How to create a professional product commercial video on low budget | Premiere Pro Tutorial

A small scrolling through Instagram I just noticed that there are so many videos people are making about how to create commercial videos and so I decided that shouldn't be that hard so I picked up my headphones and decided to make a commercial video trying to present this.
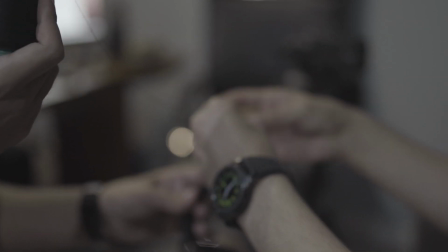(0:35)
Let's see how we did it. Well first things first we had to record our footage and since our goal is to do it on a low
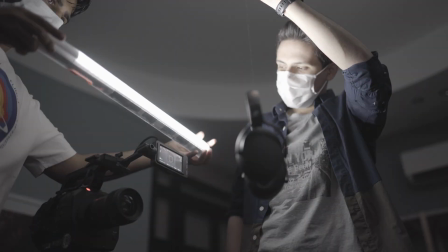(0:43)
budget all we used beside the camera was a small black thread and a single stick of light.
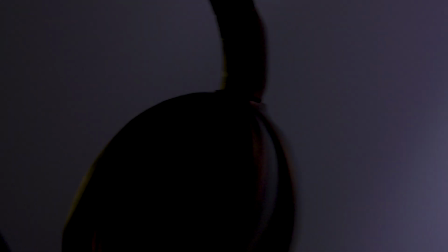(0:49)
We darkened the room to get the maximum effect from the light stick and then hung the headphones from the thread in front of the camera lens.
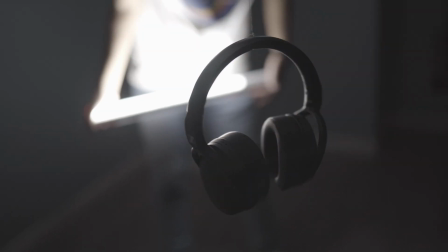(0:56)
Gotta tell you holding the headphones like that and keeping them in focus was a huge pain.
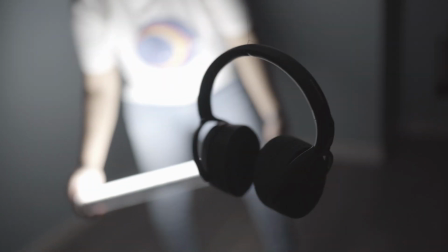(1:02)
Anyway rotating the headphones in place and moving the lights around it was the main method we used.
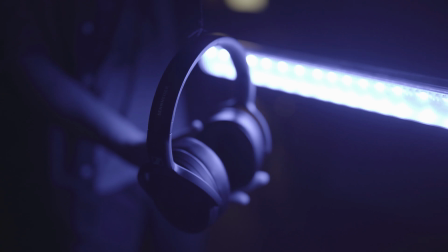(1:07)
We also tried different colors but ended up sticking to white.
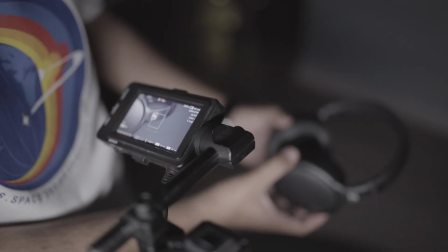(1:11)
You do not need to be methodic with lights movements and colors but you still need to be careful to not get repetitive too much.
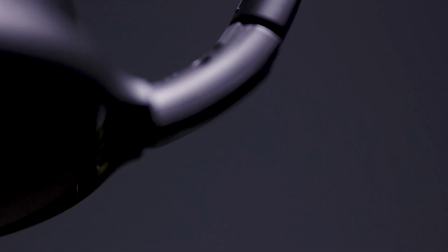(1:20)
It is some sort of a controlled chaos.
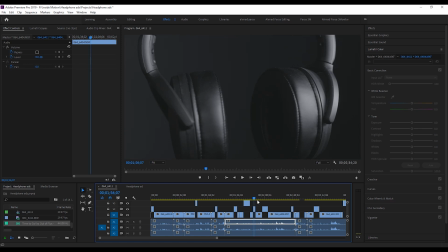(1:27)
Okay after finishing the shoot it is time to bring the footage to premiere and one by one deciding on which ones you want to keep and use.
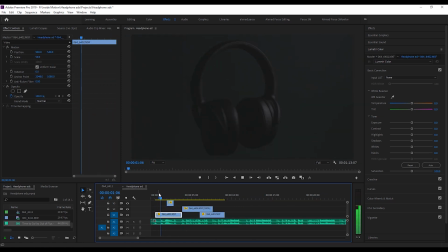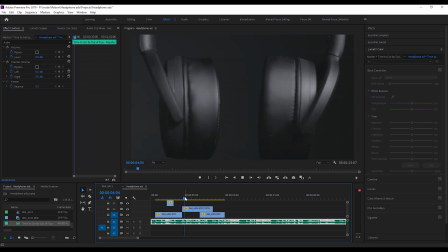(1:42)
As you can see I have already chosen my music and the reason for that is that music is playing a huge role in my video.
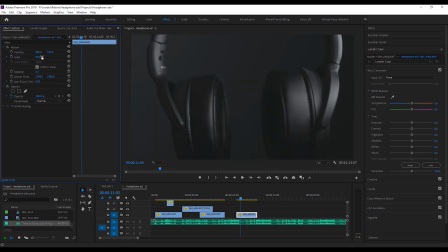(1:50)
The bit of the music is where all the transitions are going to happen.
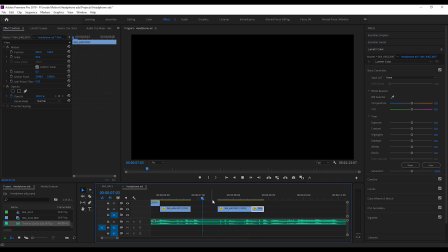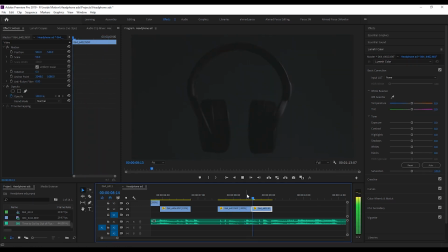(1:59)
This way of doing it takes a lot of going back and forth on the video and music to find the best moment for the effect. For example you can see we have used the scaling and speed for these two first clips and you can
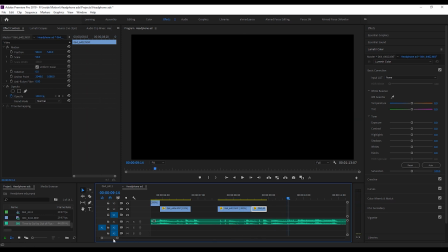(2:12)
see yourself how effective it is to be in sync with the music we
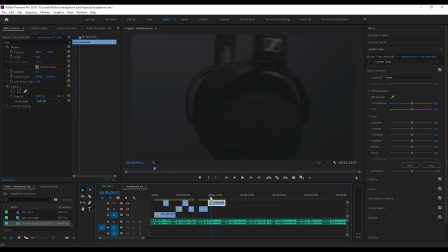also added some rotation to the list of effects we are using just to freshen up the video because becoming repetitive
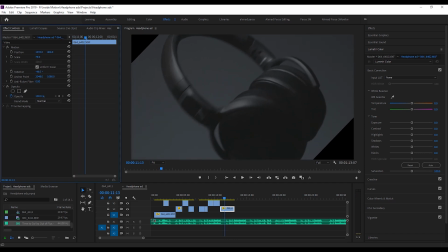(2:35)
with one or two effects can really hurt the feel of your video a
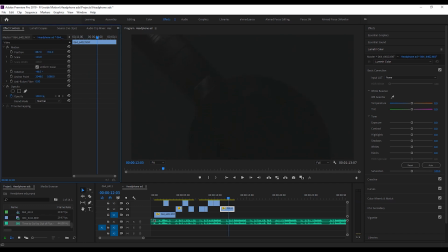(2:44)
45 degree rotation plus some scaling and repositioning to get rid of the black empty areas can really get the job done The formula is basically the same as before with bits and effects, but this time in a rotated view
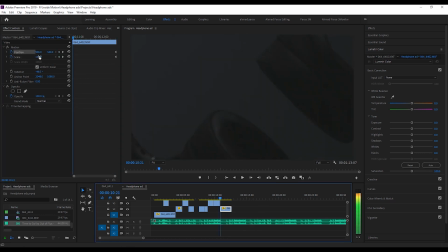(3:01)
You can also take advantage of keyframes to make the video more lively and eye-catching For example, we decided to create zooming in while rotating effect here using rotation and scale plus some keyframes
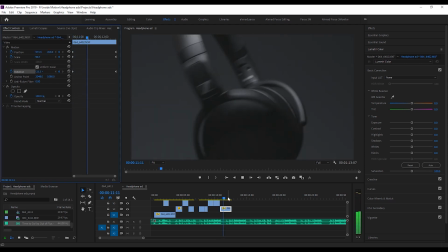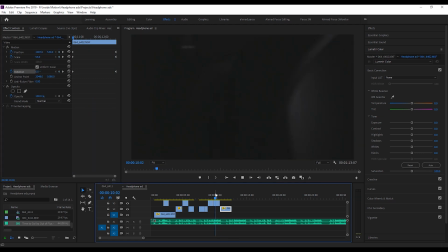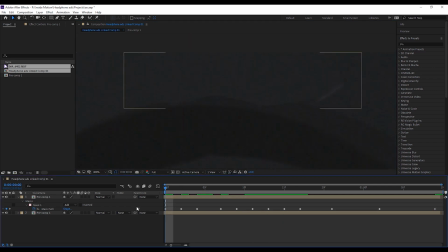(3:32)
We also needed to use After Effects for this project since for some scenes Their thread we used for hanging the headphones was in shot and we couldn't hide it just by scaling in. It wasn't something complicated. We just masked the thread and since the background was a solid color It was done relatively easy and fast.
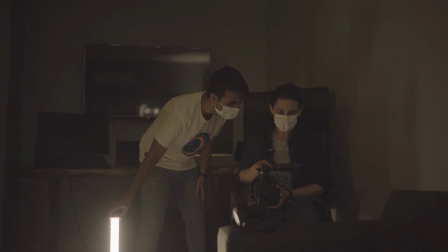(3:50)
Finally something I'm gonna mention is that in these sort of videos Always be open to trying new things.
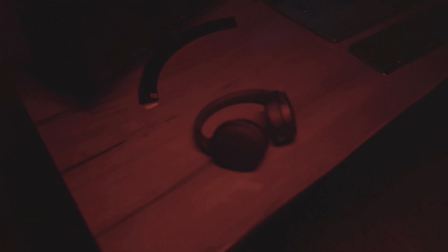(3:57)
Worst case scenario You will not use the footage and replace it with other one.